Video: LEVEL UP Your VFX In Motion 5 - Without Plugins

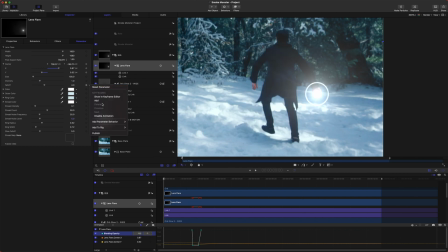254s
From there, I decided to just dial in the color of the flare, and I did that by actually using the color selector and picking some of the brightest parts of the snow. That way, it had the same color tint and just looked a little bit more realistic to the surrounding area.
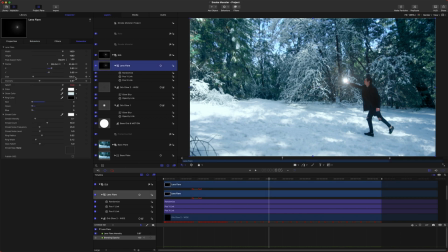268s
After that, I added some randomized parameters to stuff like the intensity of the flare and the streaks and stuff like that,
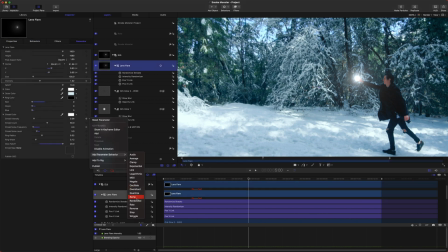276s
and it just added a little variation to the flare and made it have a little bit more energy behind it.
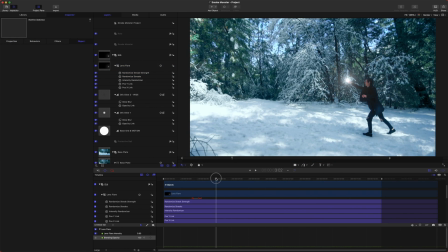281s
After that,
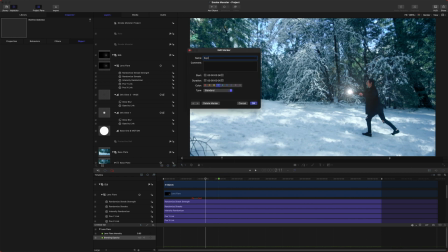282s
I just marked the spot where I wanted all of the power to really hit and that would be important for adding like the shockwave and the lighting and all that sort of stuff.
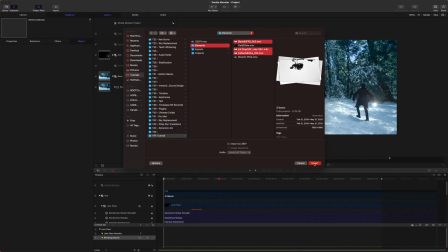291s
So it was important I added that with shift M. So now it was time to get into the super fun stuff and that was adding in the smoke effects,
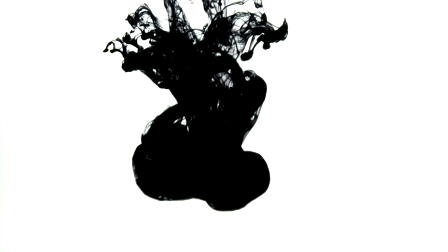299s
which to do that I actually just found some free ink droplets into water online.
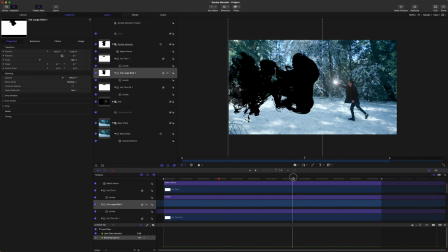306s
It's black ink dropping into water. It ended up working perfect. It had that cool cloud kind of formation look that I really wanted.
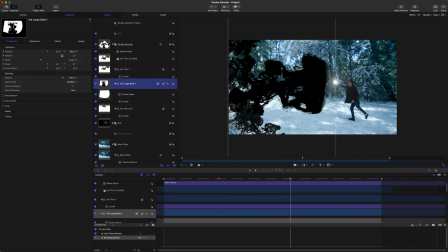314s
So I just brought those in and I applied the multiply blend mode onto that.
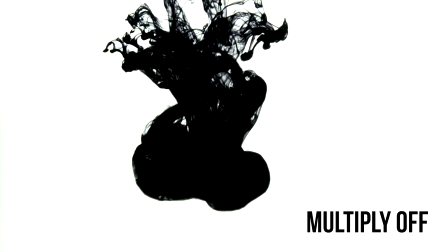320s
And the multiply blend mode essentially just says anything that's white, it will be transparent.
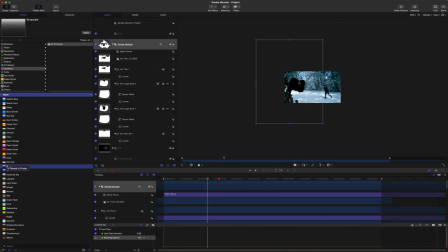326s
And so that gives it a really nice effect on the video clip.
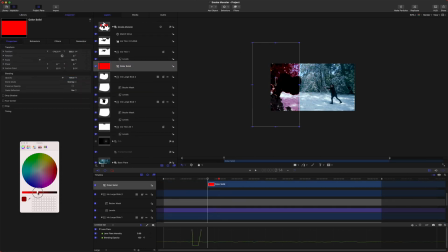331s
After that, I added a red solid and put a hard light blend mode on that. and that just gave it that really cool red light look
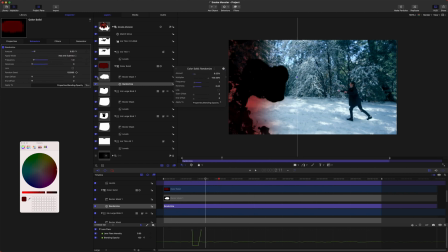342s
that you see and it just felt really sinister and evil so it was kind of fun to mess with that but I ended up after that masking
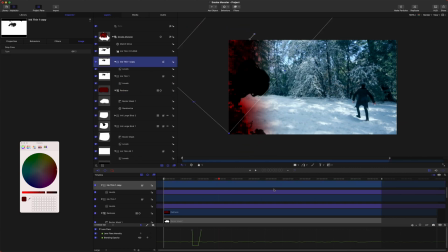352s
it and animating the mask in a way so that it looked like it was creeping further and further onto the screen. From there I just kept adding in more smoke elements and it ended up getting
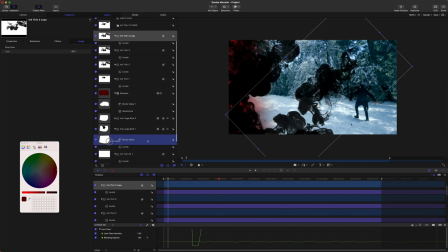363s
a little bit overbearing so I was trying to figure out ways to distinguish the
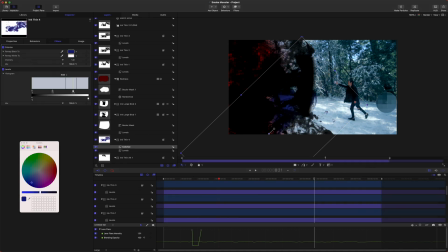368s
depth and I ended up coming up with setting the color on the further back elements
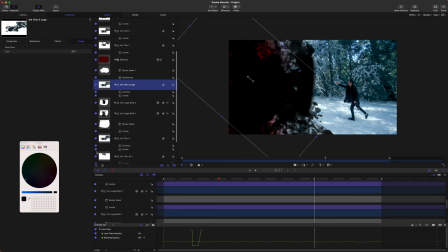373s
to be almost a blue rather than completely black and that just added kind of a haze effect to the further elements and just integrated it a little bit better into the the video.
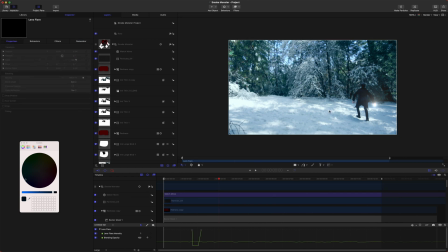387s
After that I just added some particles that I actually downloaded from Video Copilot for free and they just worked really really well in adding
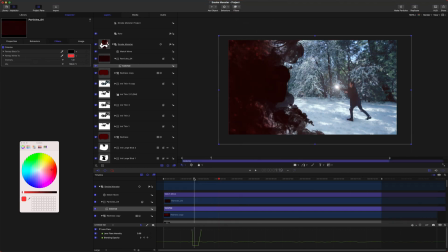395s
a lot of depth to the scene a lot of energy so I just dropped those on top I set the blend mode to screen and I colorized them to
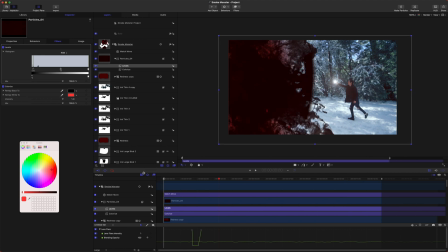404s
be red and it just added a whole lot to the scene in my opinion.
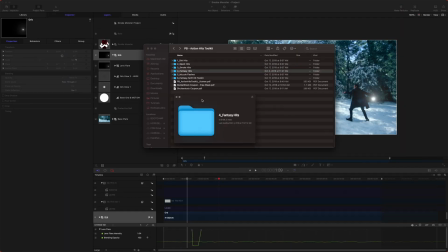409s
After that I wanted to work on the impact from the orb so I ended up finding these assets I downloaded a while ago from premium beat for free and they just had some really cool fantasy hits and stuff that really added a lot to the scene so i just integrated those set the blend mode to add and i colorized them as needed from
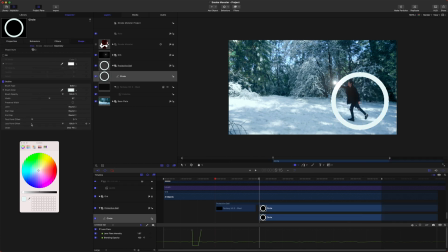432s
there i just added a circle shape and i got rid of the fill and set
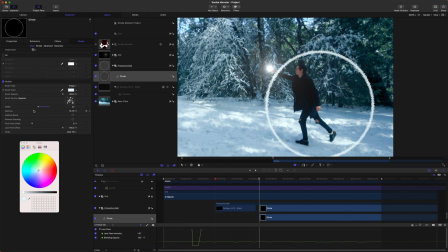437s
the outline edge to be a brush type and that was just to give it some jagged edges I then added a rate modifier to the rotation on that and I just set that pretty high so it'd be spinning super fast and it almost looked like the
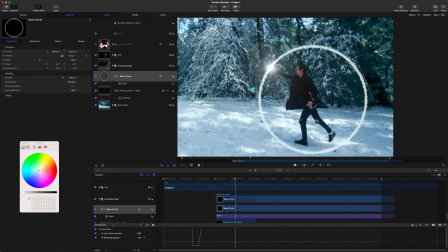452s
particles are flying off of the edge of it and it had a pretty decent effect. I was trying to replicate the the saber effects that video copilot had created for After Effects and it wasn't as good but it got the job done for what I needed.
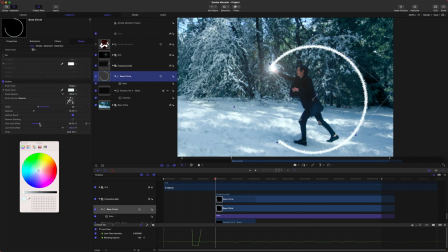469s
Then using the offset parameters, I animated the write-on effect of the orb and then I just duplicated the orb three times,
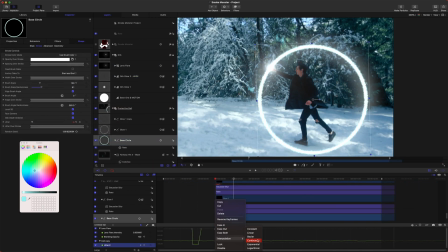478s
creating different glow variants and it worked great.
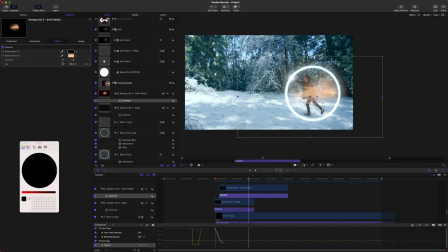482s
I then just started bringing in some other assets from PremiumBeat and dragged those on here.
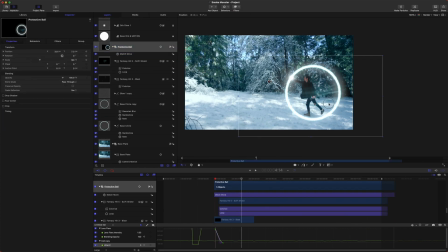487s
PremiumBeat should have really sponsored this video.
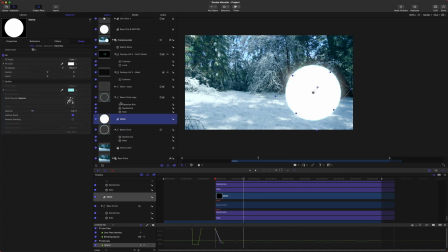489s
I use a lot of their stuff and just added that over the top and it added just a nice little bit of dimension to the orb around him.